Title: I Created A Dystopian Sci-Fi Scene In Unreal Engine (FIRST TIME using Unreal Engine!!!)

Hey everyone, in today's video, I'm going to share a personal project that I made using Unreal Engine, Blender, Nuke, and DaVinci Resolve. So the point of this project was to learn how to use Unreal Engine.
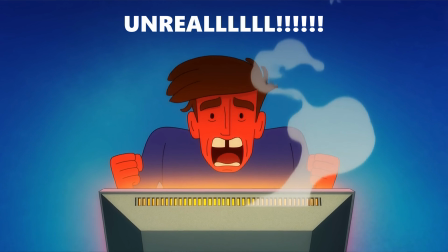(0:15)
Okay, this was my first time ever in Unreal Engine. I'd never used it before. I'm starting basically from scratch.
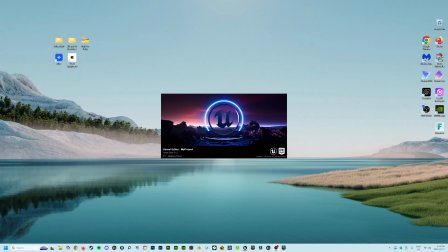(0:22)
All right, so let's open up Unreal Engine.
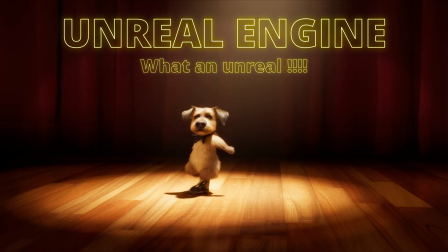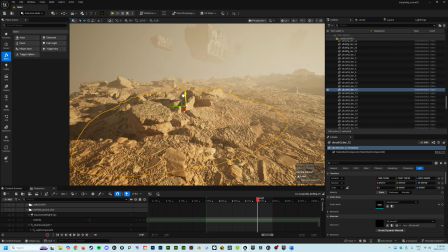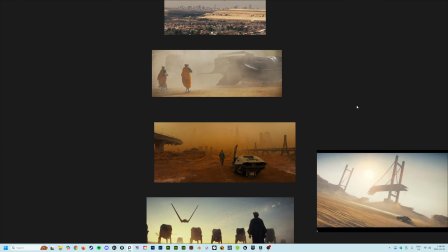(0:39)
My vision for this project was to create a dystopian, post-apocalyptic sci-fi scene. I wanted it to be a little bit Star Wars, a little bit Dune, that kind of stuff. That was the vision. How did it turn out? Let's see.
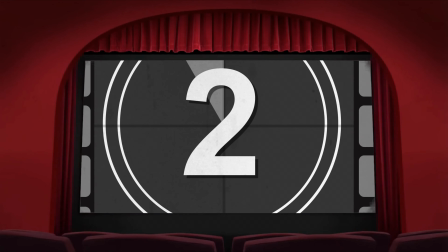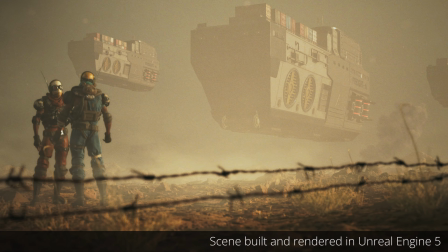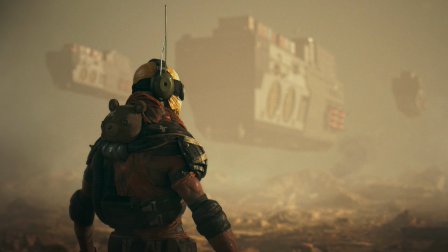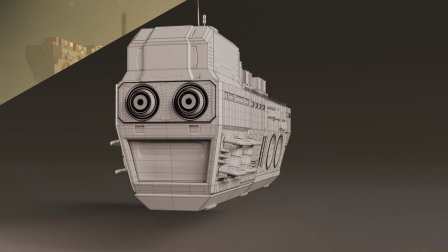All right, so that was that. First impressions, it wasn't bad. Definitely some room for improvement, a lot of room for improvement. But for my first project in Unreal, I'm pretty happy with it. It didn't turn out to be, a total piece of shit like I thought it would, but always room for improvement. So, how would I improve upon that whole sequence if I were to do it again?
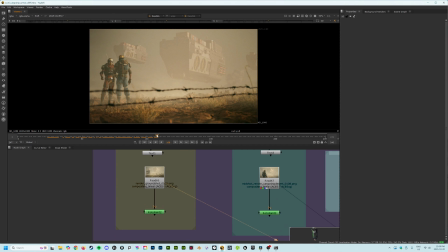(2:09)
Okay, so I'm just gonna show you here in Nuke some things that I'd improve upon if I had to do this over again.
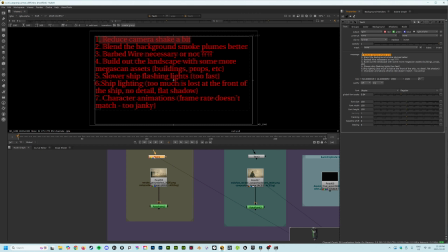(2:18)
All right, so the first thing that comes out to me while watching this first clip here is the camera shake is way too janky.
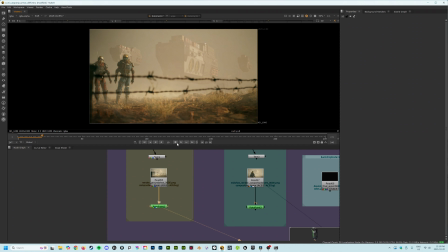(2:26)
If I were to do this again, I'd reduce the camera shake and make it a lot more subtle. There's some frames in here where the camera shake is just way too distracting and jumps around too much.
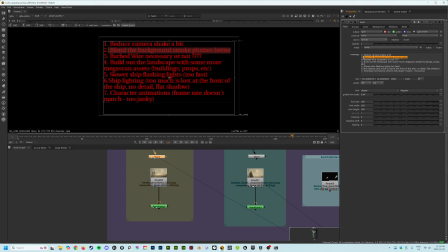(2:39)
The second thing I noticed while making this is the smoke plumes here in the background.
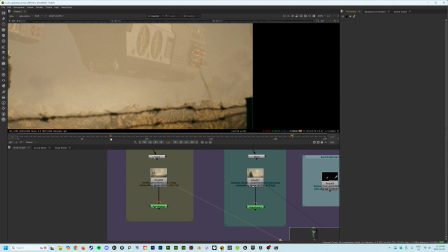(2:44)
They could use some work in terms of being blended in with the atmospherics and the haze of the scene.
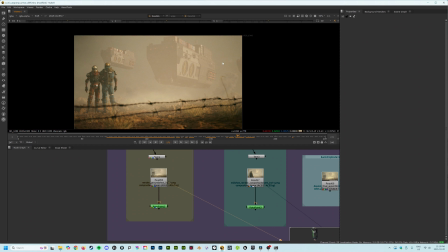(2:51)
My immediate concern here is that the smoke, especially here on the right of the screen, the highlights, they're too much, too distracting.
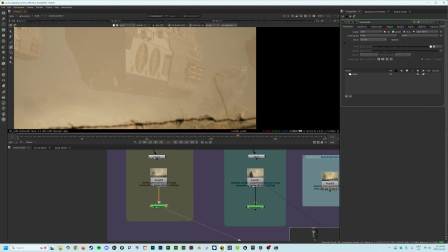(3:00)
I'd also reduce maybe the opacity of the smoke plumes. If you look at the scene and the way I designed it, there's a ton of atmospheric haze and dust and smog in this scene,
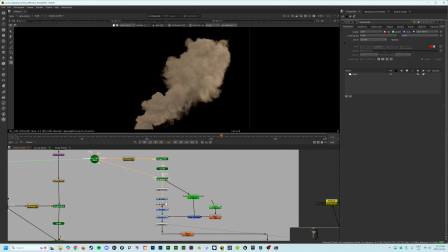(3:11)
which not only lifts the blacks in the smoke plume, but would also have the effect of making the entire smoke cloud less visible and blend it in a lot more with the
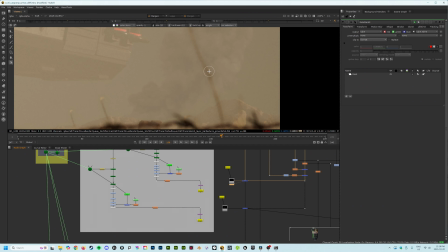(3:22)
yellowish color of the sky and haze. So yeah, especially that smoke plume at the back there, that could use some work.
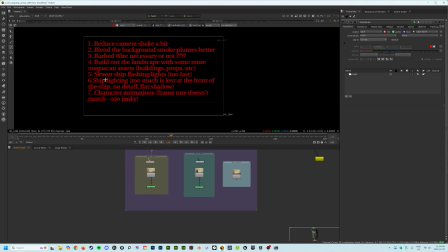(3:31)
The third thing I take a look at is basically the landscape, the design of it. I'd spend a lot more time building it up and refining it. Like here in the scene, does it really need the barbed wire?
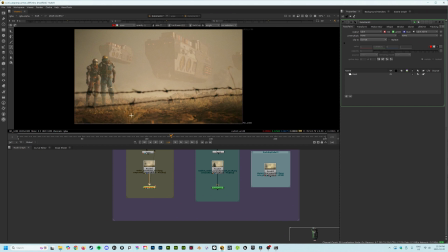(3:45)
Does that add anything to the story? I added it to add something different to the scene, so it wasn't just all plain desert terrain.
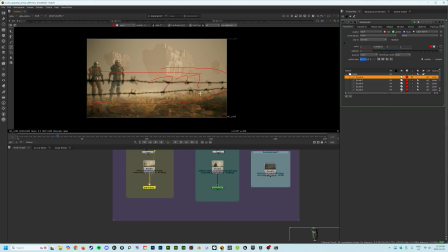(3:53)
But in hindsight, I'd go through my Megascans assets and probably add some different assets to the scene and build it out a bit more. In terms of storytelling, the plain desert terrain doesn't really tell enough of a story for me. Like, what kind of desert is this?